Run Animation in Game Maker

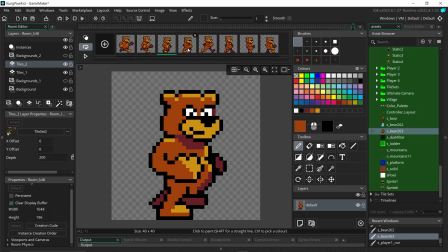(7:45)
And now that my lines are pretty clean, I'll move on to the shading. And to be honest, I struggle with shading and understanding some of the fundamental ideas of lighting, but I do my best to guess how an object might look with top lighting.
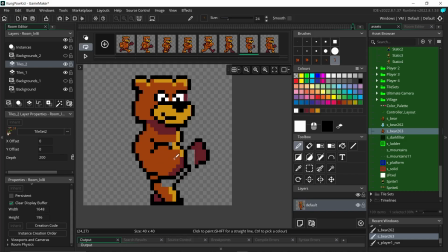(7:57)
There are a lot of artists on YouTube that understand these concepts much better than me. I started doing pixel art a couple years ago, so I am still learning all the time. You'll see me going through the frames and trying to add continuity, and this gets tricky sometimes.
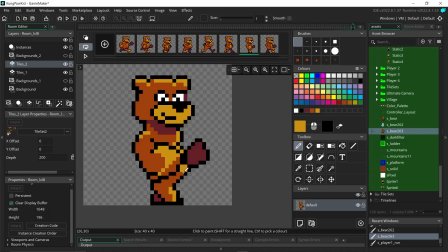(8:12)
If this drawing was any more detailed or larger, I would probably separate some of the parts of the character on different layers in order to do easier overlaps. But the drawback that I've found with layers is that my lack of attentiveness usually results in me drawing on the wrong layer all the time.
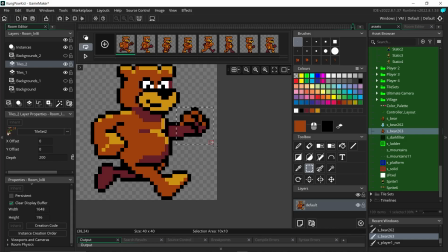(8:28)
And then my attempt to reorganize might create what I call rogue pixels spread out through the animation in different frames.
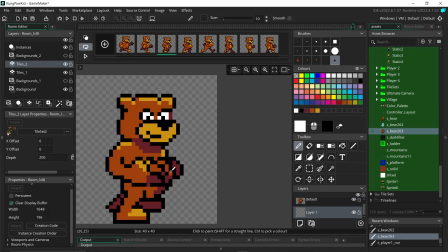(8:35)
And this all becomes very messy. So now I've gone back to one layer drawing when I can get away with it. Another thing I've learned with continuity is that there's a time and place for shifting part of a drawing around rather than redrawing it, in order to help our eyes follow the action.
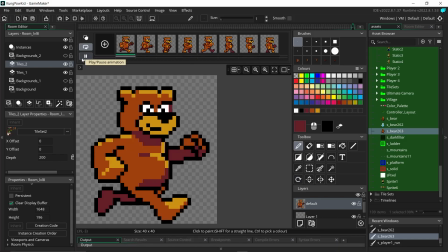(8:50)
But there are also times when it will be best to redraw, and that's just something that requires trial and error usually. So something this animation is lacking still is weight, which can also be referred to as jiggle physics in some situations.
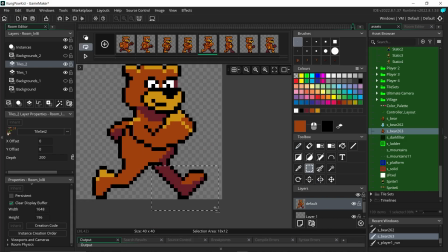(9:05)
And this is the idea that the fattier parts of our body and our hair or clothing sometimes move differently and out of sync with the more rigid parts.
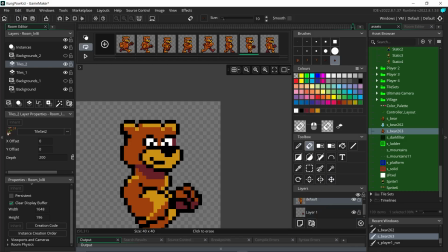(9:15)
Basically, the muscles are moving and the excess is just along for the ride. And usually the easiest way to show this is with a simple delay.
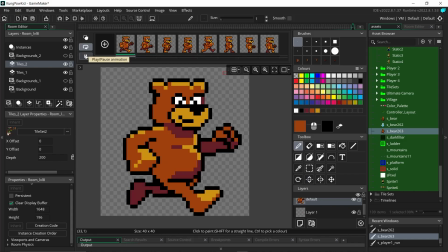(9:23)
So where the muscles go in one frame, the rest follows the frame after. And if you have multiple areas like this, it usually looks good to stagger the delays. So one area has a 1-frame delay, where another area might take 2 frames.
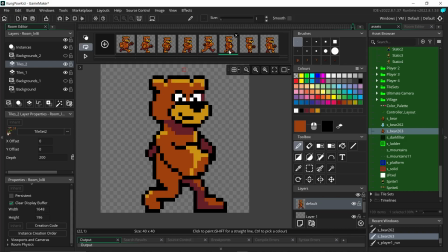(9:42)
Now, I was originally going to put all the weight in the belly of this character. And I may still do that, but I decided to switch gears and use the bear's ears to show some weight off. So they stay up in the air even as the rest of the bear is coming down. The eyes are something I keep playing with,
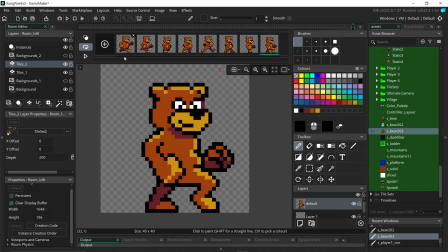(10:00)
and I tried to see what it'd look like if I changed them or put some difference of expression in some frames, but I didn't like it.
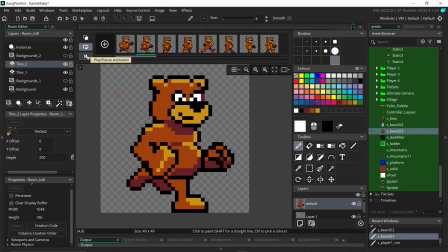I did, however, decide to move his mouth to imply that he is breathing heavily while running, and it looks decent.